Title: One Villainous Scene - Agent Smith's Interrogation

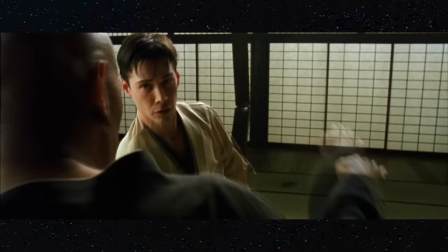The Matrix is a wonderful trans-heroes journey film that might just be the greatest film ever made.
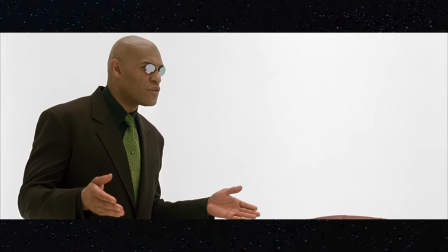It's one of those brilliant cinema cocktails where they discuss a lot about philosophy and the nature of reality and self-knowledge, and then it goes, and you're like, hell yeah, bro.
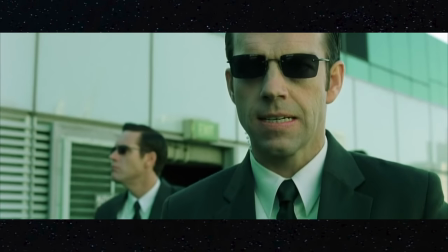But The Matrix also has a surprisingly brilliant villain, and not the kind of villain that you'd expect in a film where the bad guys are monotone artificial intelligence.
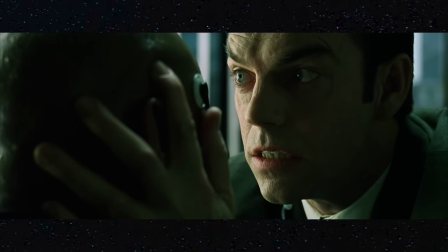This is my favorite scene in the film. In this scene, everything changes, and we realize what our heroes are really up against.
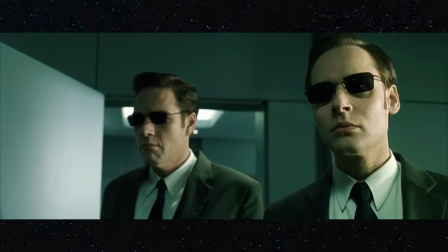Smith almost goes through a character arc in a film that isn't about him. Out of all the crazy reveals in this masterpiece, this is one of my favorites.
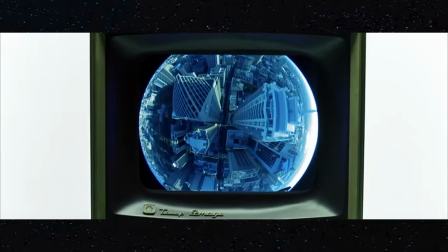Why would that be? The Matrix is a computer world, where a faction of hackers plug in to try and free the minds of those trapped inside.
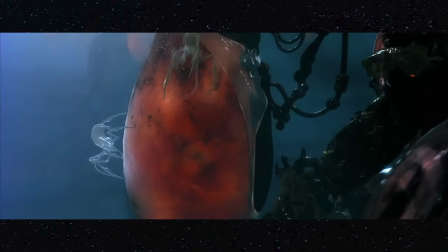The evil force in this movie are the machines, the ones who created the Matrix to enslave human beings and sap their body heat in order to survive, but the actual antagonist of the film is Agent Smith,
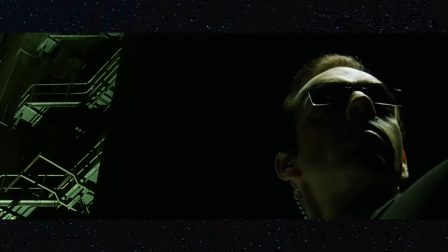the apparent leader of the programs who are trying to hunt down the resistance, specifically Morpheus. We first meet Smith in the opening scene.
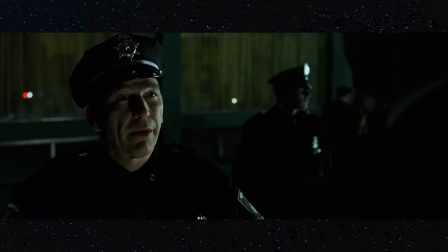He exits a car and looks like a government agent. The police lieutenant certainly treats him like one, but he doesn't say FBI or CIA, He just says, hey, you had specific orders for your protection.
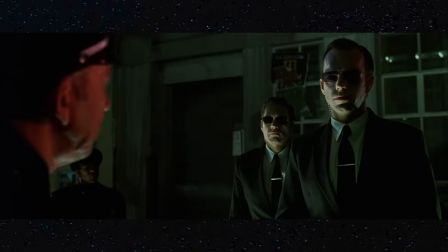Lieutenant goes, I think we're going to handle one little girl. And then Smith gives a look. A cold stare of fear?
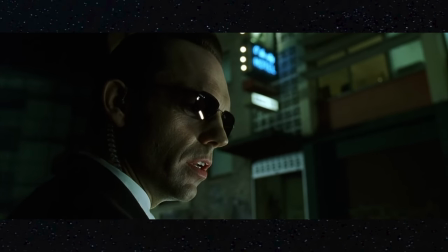No. Recognition. He's dealing with a powerful person. Despite being one of the overlords of this world, he knows that Trinity is a powerful force and will completely destroy these cops.
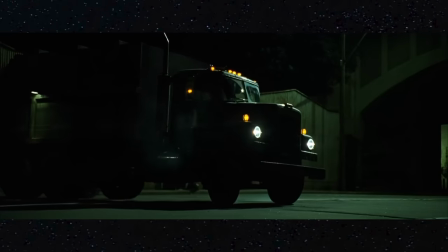Trinity gets away after Smith tries to smash her with a really menacing garbage truck.
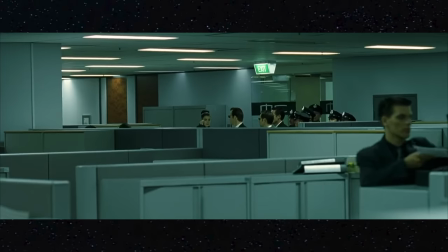Like, it looks evil. They find out they're looking for a guy called Neo, so they arrest him. Right from the beginning, these guys look like robots.
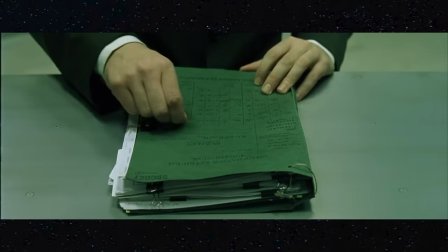Completely emotionless, cold, efficient movers. You can tell just by looking at them that they're not human.
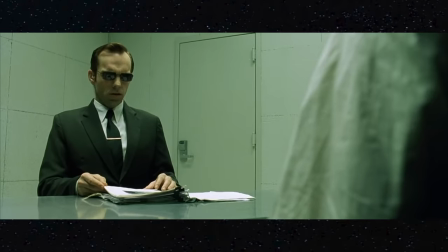It's great stuff from everyone, not just Hugo Weaving. But they do have their quirks. Smith interrogates Neo and speaks in an odd cadence.
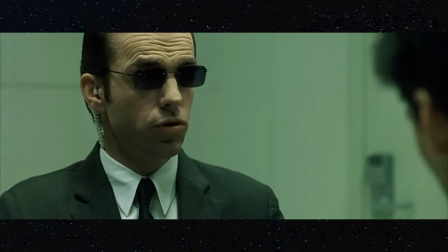One of these lives has a future.
He speaks extremely slowly, but emphasizes his words distinctly.
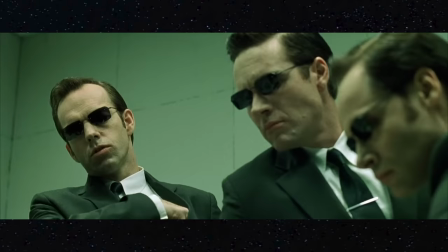Kind of like he's speaking to a child. This was originally based on the speaking pattern of the Wachowskis, the directors. But it's a good choice that reflects the domineering personality of machines at war with humanity,
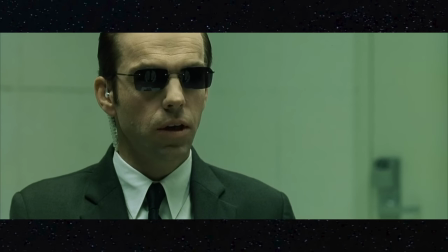but with a personal curiosity that comes up in lines like, Help your landlady carry out her garbage.
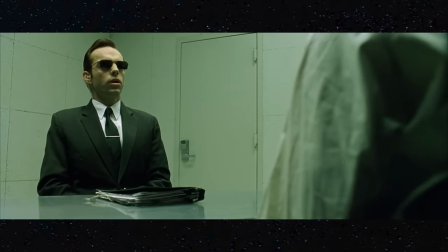Despite being a machine, he's clearly an individual, which fleshes this world out in a cool way.
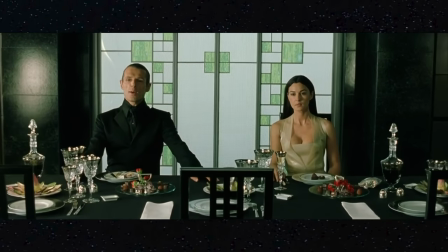The Matrix isn't just the same artificial intelligence, it's actually an entire race of machines and programs, all working together, but not the same.
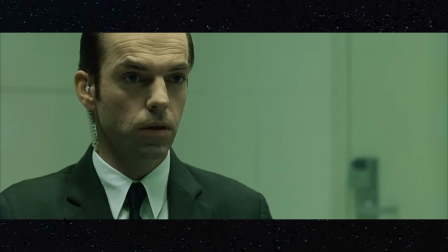Naturally, they have some differences. His disdain for Neo is shown in this line read, which I really like.
Whatever you think you know about this man is irrelevant.
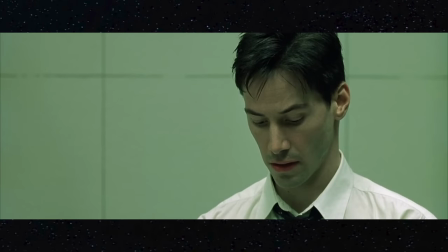He pronounces the T in irrelevant, making it just slightly more biting. There's a really cool line here where he says Morpheus is considered to be the most dangerous man alive.
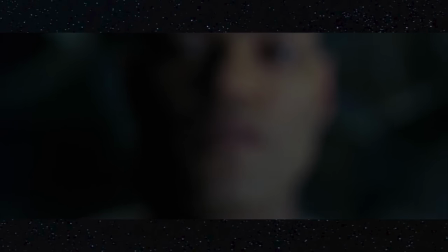And he's not talking about the authorities, he's talking about the machines. Morpheus is trying to free people enslaved by the Matrix, and there's no greater threat to the machines than losing their power source.
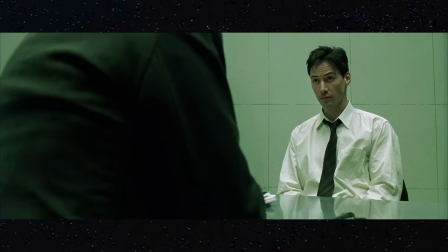It's a cool little double entendre. And then comes...
My colleagues believe that I'm wasting my time with you.
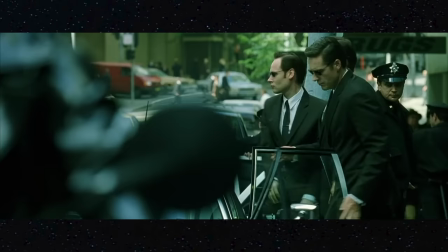Shortly after removing his glasses, something that none of the other agents ever do. Even early on in this film, Smith is set apart as a unique agent that they're dealing with.
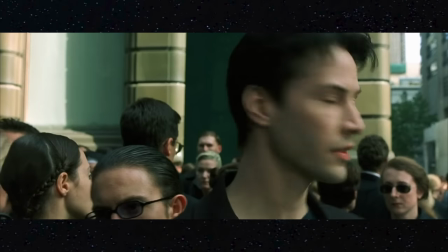We find out why later. The next time we see Smith is 40 minutes later! He's barely in this movie.
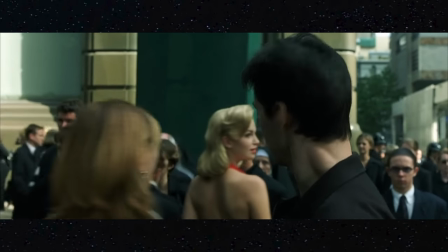It's mostly about the main characters, which makes sense. He shows up in a training program to emphasize that anyone in the Matrix could be an agent.
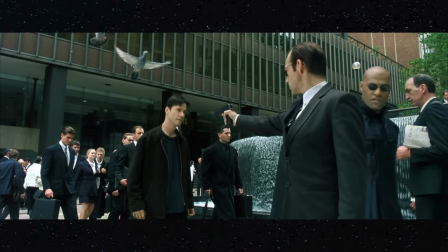Smith, specifically. They scare both Neo and the audience with the agent who has been terrorizing us.
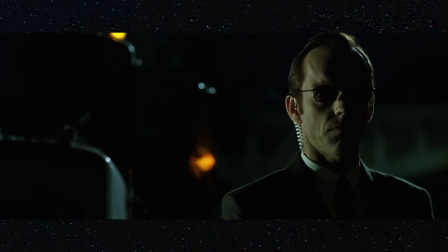Morpheus calls him a sentient program, further emphasizing that he's not just programmed to do what he does.
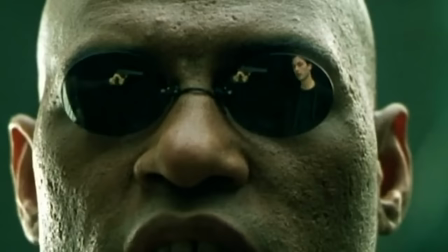He can think freely for himself. I've always loved this shot of Smith holding a gun to Neo in the reflection of Morpheus' his glasses.
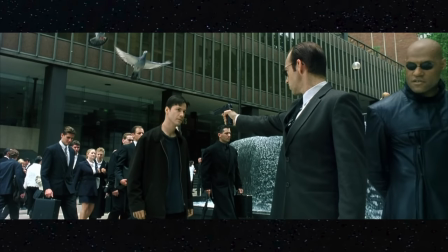It's basically screaming at us that Smith is the biggest threat to Neo, and he's always in danger of being caught by him.
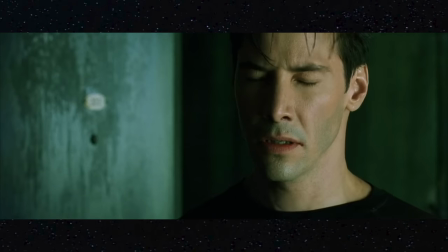I guess you could also say it's foreshadowing for the ending. You could. It's almost like that.
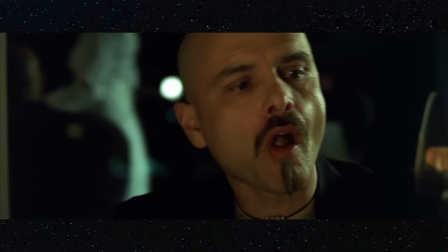Smith's next scene is with Cypher, negotiating a deal so the machines can get access to Zion, which is the last human city and my dream home.
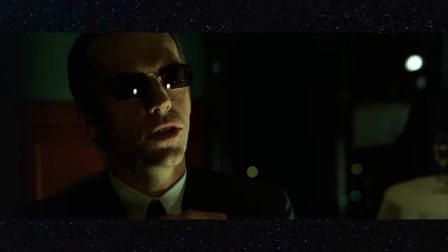The thing about this performance is that it's very calculated. It subtly shows emotions that may pass you by if you're not focusing on it.
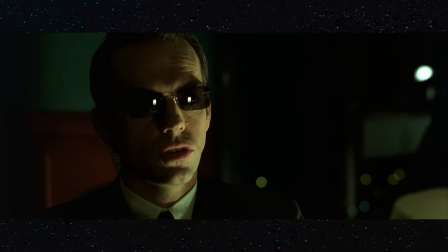When Smith says Morpheus, he almost looks excited.